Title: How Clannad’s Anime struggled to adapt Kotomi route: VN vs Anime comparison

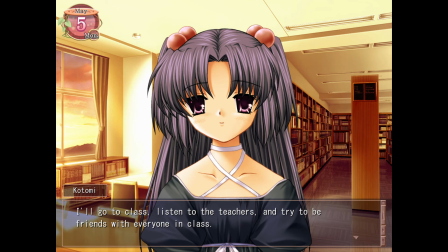Like with Fuka route, the VN is much more intentionally building up the positivity before suddenly breaking it down. In this case, having how Okazuki and Ko's friendship has helped Kotomi make active steps to escape her trauma and open up to others, right before the incident is about to send it all crashing down.
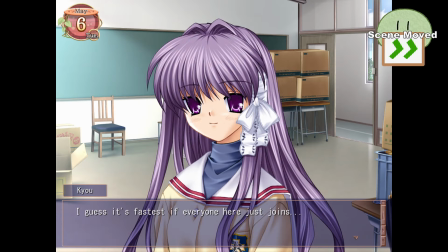After that, we get some more group comedy practice in the clubroom, with the girls offering to join the drama club, something the anime smartly chooses to hold off on until later to use as a transition back into Nagisa route,
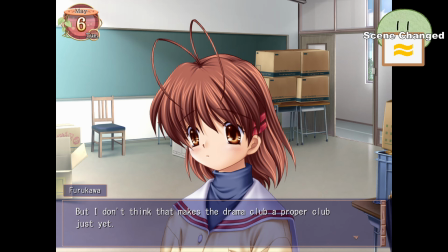but V and Nagisa turns them down, wanting to wait. Our only hint in the status quo is about to be tragically disrupted is Ryo fortune-telling tomorrow is going to be a good day,
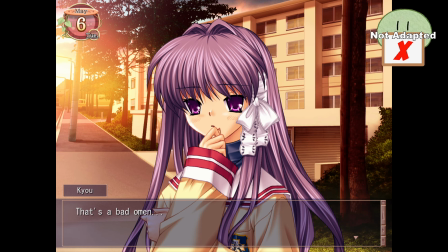with only Kyo familiar enough with her sister's unreliable accuracy to recognize this as a bad sign. Kotomi no Kazuki then walk home, hand in hand, blissfully unaware of the upcoming incident.
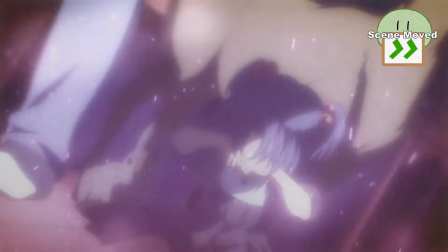Anime Okazuki finally dreams about the childhood fire as he sleeps, which again seems cutting it too close for foreshadowing given their backstory is going to be revealed in this very same episode.
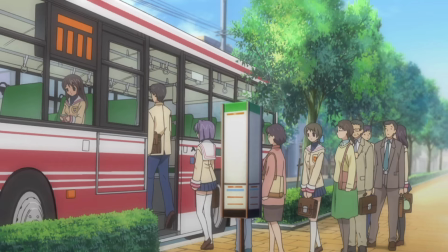We also get a random, totally inconspicuous shot of Ryo getting on the bus in the anime, before in both versions we transition to Kotomi glomping no Kazuki on his way to school.
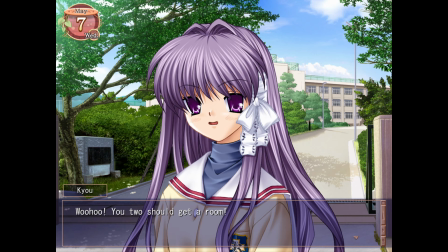This was Kyo's suggestion, of course, more clearly fitting into VN Kyo's trend of teasing the newly formed couple to get together, which, in retrospect, seems to be her way of ignoring her own heartbreak.
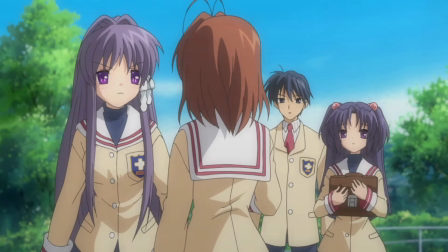Either way, Nagisa runs up and frantically asks if Ryo was taking the bus this morning, explaining there was a bad accident nearby.
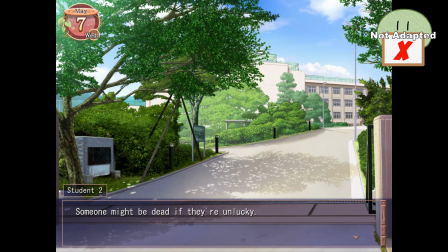Kyo is visibly shaken, not helped in the VN as two male students pass by gossiping about the incident and loudly sharing clearly over-exaggerated rumors.
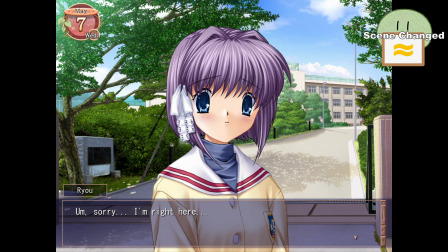In the VN, Ryo then anticlimactically appears, explaining she was on a different bus, while in the anime they actually go down to the site of the crash, where they run into Rho who gives a similar explanation.
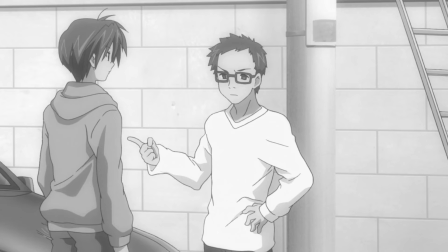We also get a cameo in the anime of the car owner who yelled at Yoshino, who's now arguing with the bus driver, assumedly having been responsible for the crash.
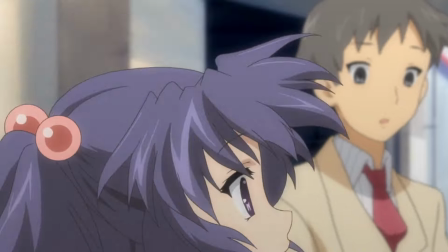All now seems well until Kotomi suddenly collapses, sobbing and promising to no one in particular that she'll be good.
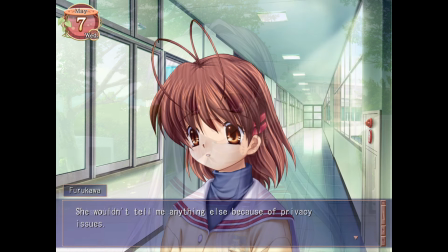Kyo takes charge and gets her to the infirmary, and we cut to the end of the day where they learn Kotomi left early but can't get any more information due to it being a personal matter.
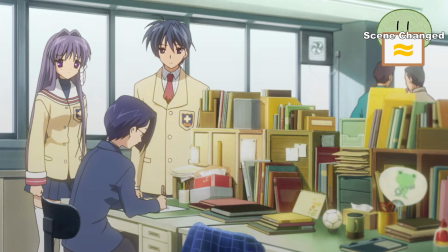In the anime, Kyo and Okazuki immediately go to the teacher's office task for details, while in the VN, Okazuki goes alone only after Kotomi fails to appear the next day.
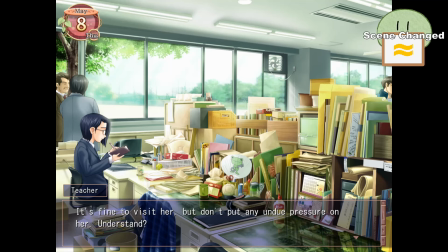They ask for her address, and the teacher gives it after cautioning them not to pressure Kotomi. We think of another example of adults getting weirdly nosy in teenagers' love life, as in the VN, the teacher asks if Okazuki is going out with Kotomi. Regardless of his answer, she gives some VN-only backstory about how the school let Kotomi do her own thing after she was bullied by classmates, then explains that after the bus incident, Kotomi accepted an offer from an overseas program to finish high school abroad.
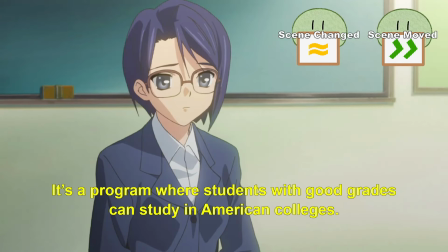The anime brings up these details in a second conversation after their first visit to Kotomi's house, but for some reason lessens the impact by making the details vague. This removes the sting this information carries in the VN, which reveals her decision has to be finalized within a week, and that if accepted, she'd leave soon after and likely not return.
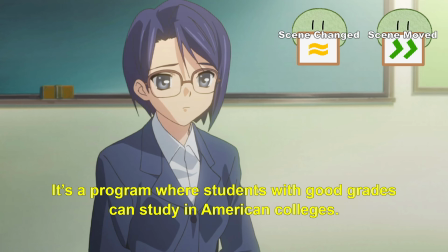In effect, sacrificing her newly formed connections and closing herself off again without sparing the gang even a word of explanation.
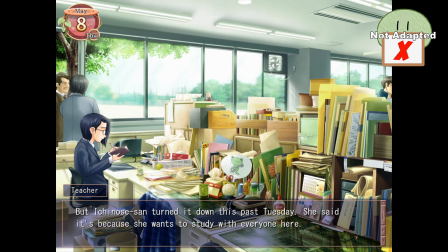This adds to the time pressure, and the teacher further highlights the tragedy of the situation in the VN as she explains Kotomi had just turned the offer down two days prior,
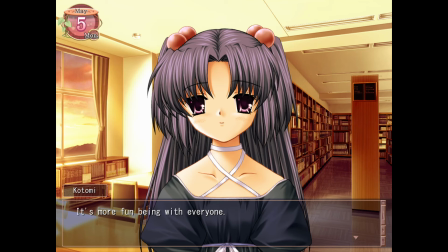lining up with her comment to Okazuki about how much happier she was now hanging out with everyone. That done, Vian Okazuki runs into Kyo entering the office as he leaves.
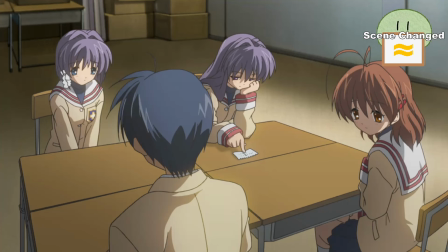Kyo's in surprisingly high spirits, mentioning she's working on something in secret with Nagisa and Ro. Her outlook, however, stays somber in the anime, with her commenting that maybe they weren't as close friends with Kotomi as they thought.
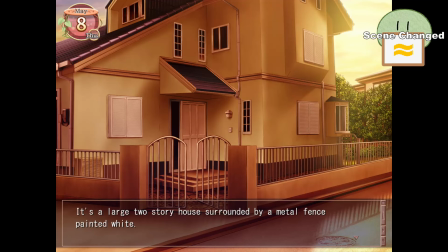In either case, Okazuki departs for Kotomi's address, accompanied by the gang in the anime, while in the Vian he blunders around only finding Kotomi's house by nightfall, a painful reminder of the pre-Google Maps days.
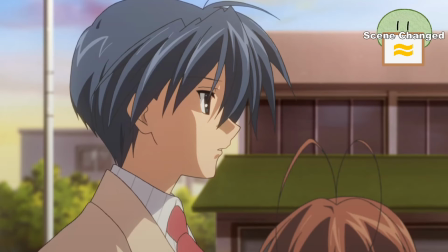In the anime, they tread the door but get no response, and give up before Okazuki returns alone, following a hunch he also gets in the Vian that he always entered through the garden.
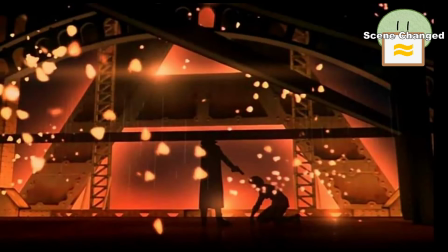And, no, Okazuki isn't infected with the virus from the Cowboy Bebop movie.
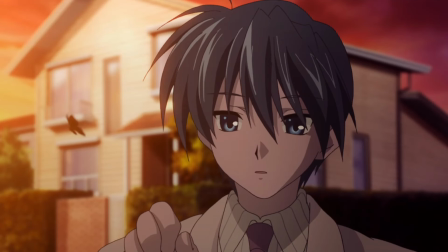The butterfly leading Okazuki on at the edges of his vision is a cool anime-only visual used to depict the hunches and vague feelings he mentions getting in the VN.
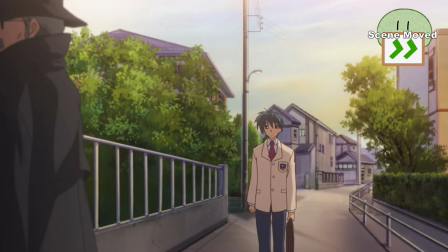When anime Okazuki returns, he finds the bad man peering in, and we get an adaptation of the earlier conversation of the VN.
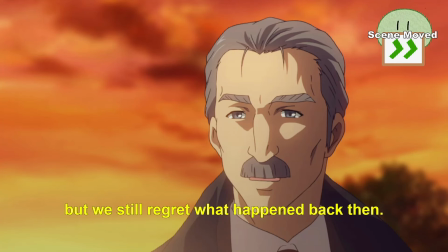The man similarly talks about the research he was involved with and expresses his regret, but at least Okazuki doesn't have to tell him he'd like to be her lover in the future in this version.
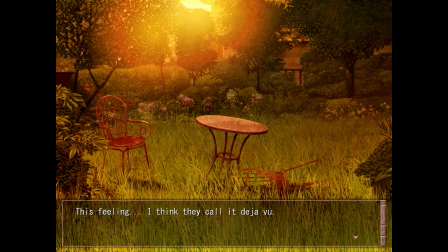That aside, both versions of Okazuki then sneak through the back garden and enter via an unlocked glass slider, with Okazuki getting flashbacks to the house in its better days as his feet somehow know exactly where to take him.
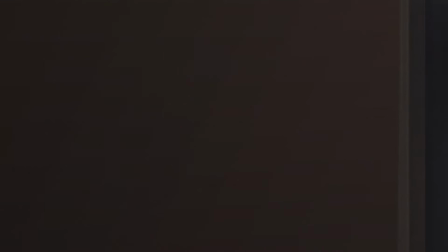He finds Kotomi alone on the floor of the upstairs study, newspapers and book clippings surrounding her, clippings that mention the late Ichinoses.
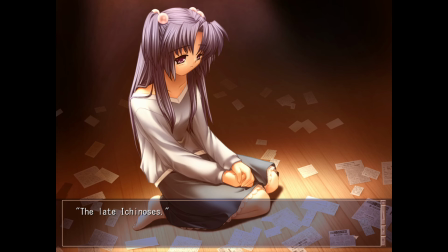It all comes back to Okazuki and we get the twist. He knew her all along from when they were kids. Kotomi remembered this the whole time, and all Okazuki can ask is why she never said anything. In both versions, Kotomi explains that at first she was happy thinking the boy from her childhood came back for her, and only later realized he'd forgotten her. This statement, as previously mentioned, puts a ton of her behavior from the start of the route into context in the VN, a little less so in the anime.
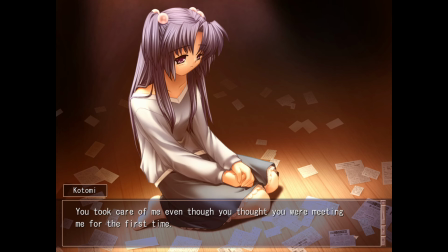She continues on, saying that despite him forgetting, she was happy Okazuki ended up befriending her anyways, and became unsure if she wanted him to remember or to just keep things as they were.
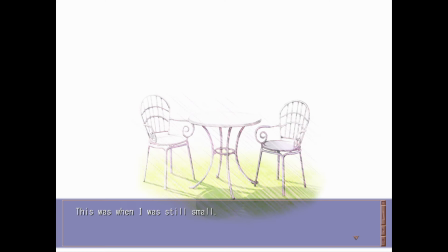Both versions then jump into a flashback from Kotomi's point of view, a much more noticeable switch in the VN given that the entire game is almost exclusively written from Okazuki's point of view.
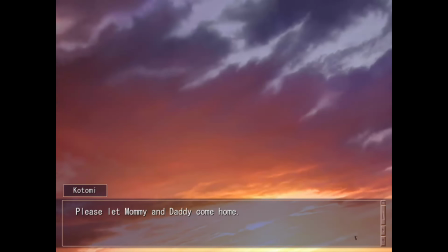The anime speedruns the important plot points, but it's honestly one of the most finely crafted sequences in the entire VN, making phenomenal use of young Kotomi's childish point of view, as well as fantastically tone-setting background sound effects,
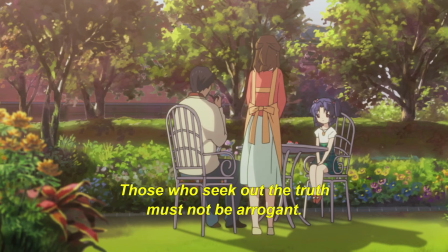something I don't think the VN utilizes anywhere else. We begin with Kotomi's parents explaining the meaning of her name, with Kotomi's father knowing that just because they're scientists, they shouldn't scoff at miracles or deny the beauty of the world.
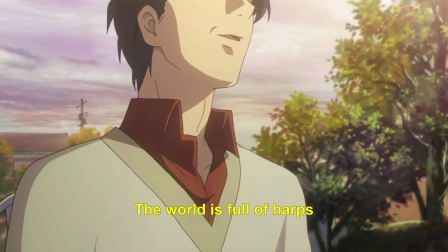Unfortunately, he then loses all credibility by revealing himself as a string theorist, telling Kotomi that the universe is made up of harps. But the anime again cuts out the part that actually informs us of Kotomi's character, as in the VN, Kotomi asks who's playing the harps, to which he responds God, probably, who's always kindly watching over us,
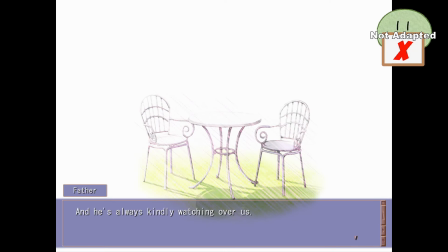a sentiment we'll soon see as deeply tied to Kotomi's guilt.
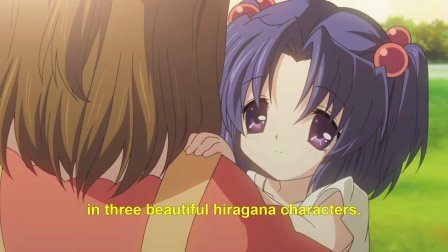In both versions, Kotomi's mom then steps in, giving the simpler explanation that it's a nice name spelled with three pretty hierogana, thus explaining why Kotomi introduces herself that way.
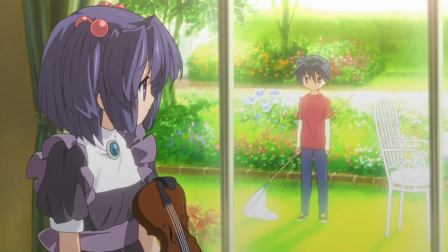Precious baby Okazuki then appears in the yard where she's practicing violin, with Kotomi's mom getting them to introduce themselves to each other.
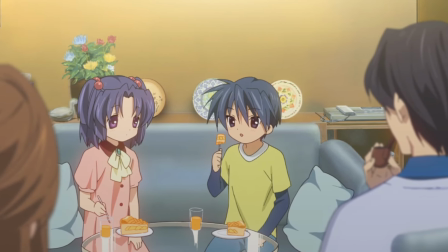We montage over their friendship in the anime while again getting more fleshed-out background on Kotomi's present-day mannerisms in the VN, seeing the two kids form a ritual of Kotomi always telling Okazuki,
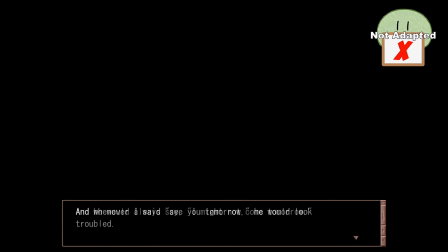see you tomorrow, despite his insistence that he might not come tomorrow.
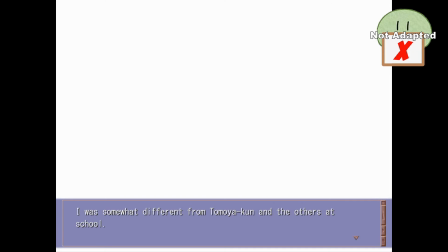Kotomi then continues to explain in the VN how even back then she was ostracized by their classmates due to her intelligence, and how even as a kid she'd come to love Okazuki.
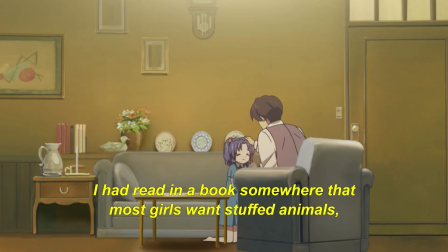In both versions, we then cut to Kotomi asking her father for a stuffed bear for her birthday, but it reveals to us she didn't really care about the bear and just knew it was popular among girls her age.
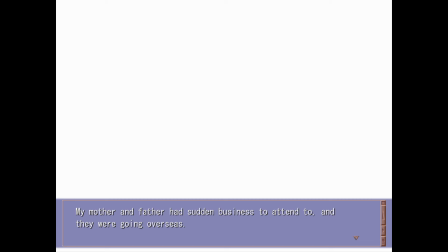But what she was really looking forward to was celebrating with her parents in Okazuki. But it wasn't to be, as her parents suddenly needed to fly out on an important research conference.
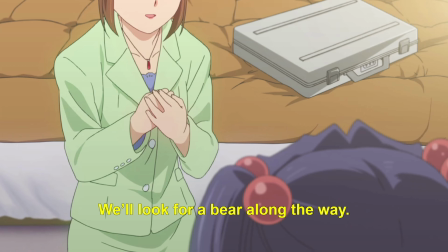They're apologetic as they leave, telling her they'll ship her a bear from the airport, but Kotomi only wanted them to stay, and yells that she hates them as they leave.
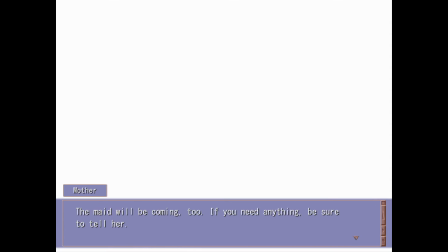The VN does explain her mom left food in the fridge and that they had a housekeeper who was supposed to arrive but got sick, but still, it seems pretty irresponsible of them to leave someone of Kotomi's age home alone for so long.
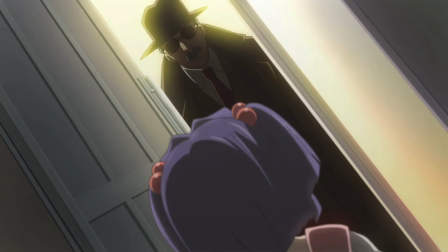There's a knock on the door the following day, but it's not her parents suddenly returning, it's a strange man.
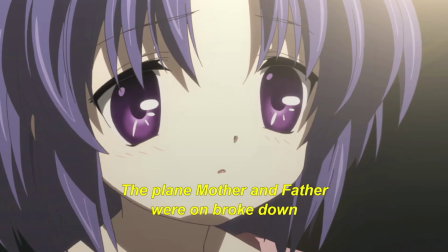He explains to Baby Kotomi that her parents' plane crashed and took them and their important research to the bottom of the sea, but there might be another copy in their study.
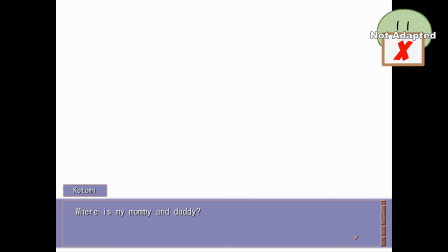Vian Kotomi has a heartbreaking line here where she repeatedly asks the man where her parents are, saying she needs to apologize to them for lying and saying that she hated them.
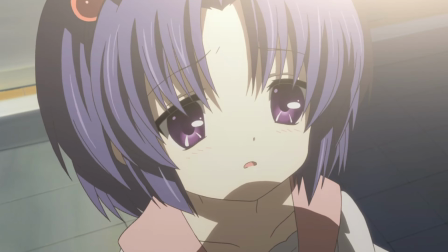But the man unfortunately sucks at communicating with kids, and results in Kotomi slamming the door on him and labelling him as a bad man looking to take her parents' research away.
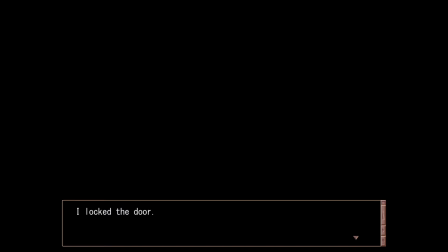This is where the VM pulls out its sudden sound design props, with an incessant knocking ringing out as the narrative describes Kotomi cowering inside the house, before we hear a cutting ringing of the phone,
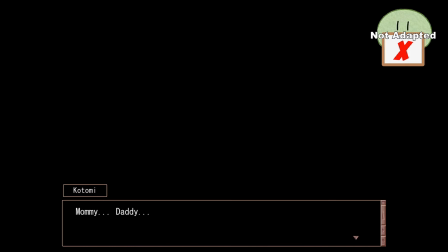reporters looking to get a scoop about her parents' death, creating an incessant cacophony of noise surrounding the already terrified Kotomi before she eventually snips the phone lines with her mother's scissors and makes the ringing stop.
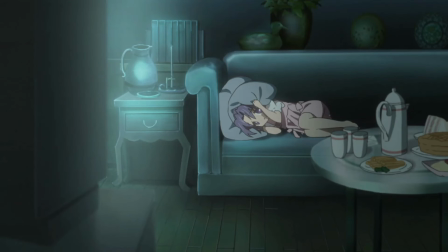Night comes, but neither her parents nor Okazuki appear for her birthday. She eats the food her mother left out, including an apple pie, with the VM noting she still saves half of everything for Tomoya.
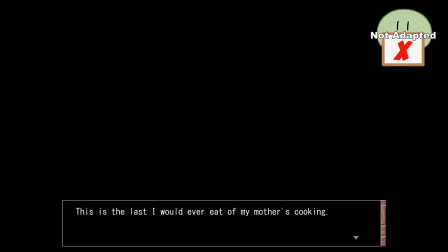We get an additional, heartbreakingly relatable moment in the VN as young Kotomi suddenly realizes that what remains in the refrigerator is the last of her mother's home-cooked food that she'll ever eat, and the loss finally hits her. Something about these moments just really hit me, kind of like how a place further than the universe used email notifications to make me bawl.
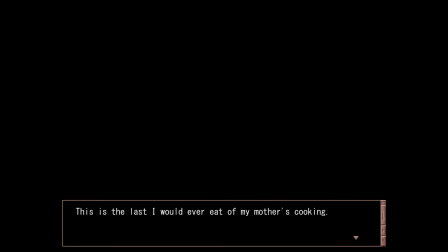It's just such a mundane and relatable realization of loss you could imagine experiencing it in real life.
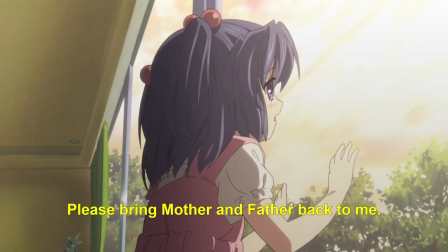But in both versions, Kotomi then looks out into the dark, empty yard and pleads to God, another moment stripped of its context in the anime due to her dad not introducing Kamisama's existence during their earlier conversation.
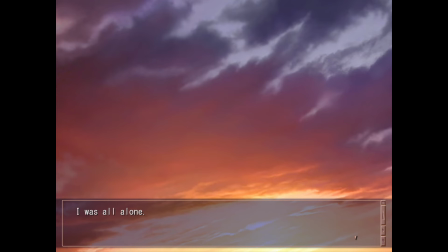In the VN, this is where Kotomi realizes that she is fully, totally alone. No one is kindly looking over her, and she spends the next night huddled in a blanket alone at the foot of the stairs, looking out for the bad guy,
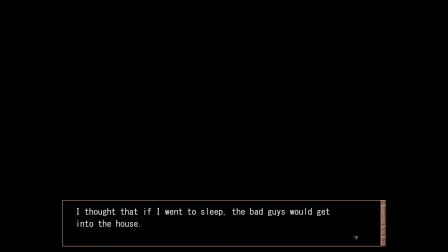who by now fully deserves that label for not calling the Japanese equivalent of CPS or something now that he knows Kotomi is likely all alone. Finally, Kotomi can't take it anymore, and we see her running from room to room looking for her parents, with the VN again elevating the moment with sound, a background of patterned footsteps and doors creaking open,
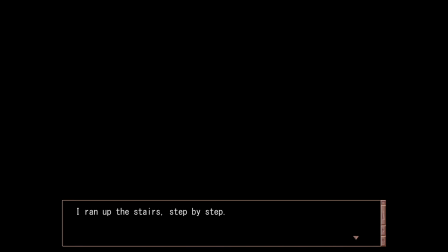highlighting Kotomi's franticness as well as her aloneness in the big house. She finally reaches her father's city and sees not her parents, but a single envelope sitting on his desk.
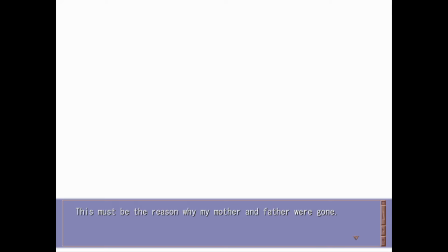Understanding this to be her parents' important research, her thoughts again swirl, wondering how something so small could be so important, more important than her parents' life according to the bad man.
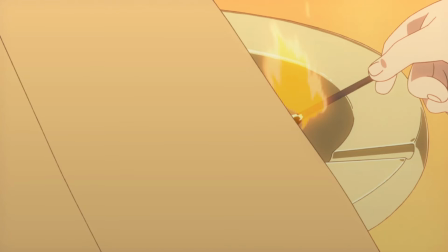But how could something so flimsy replace her parents? Convinced this must be why her parents disappeared, she burns the envelope and the flashback ends.
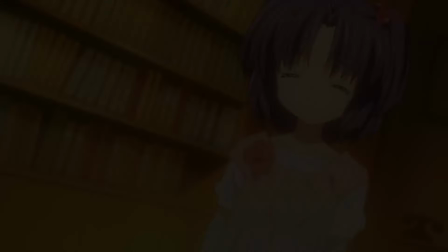And as we return to the present, Kotomi weakly explains that even now, she's not sure why she did it.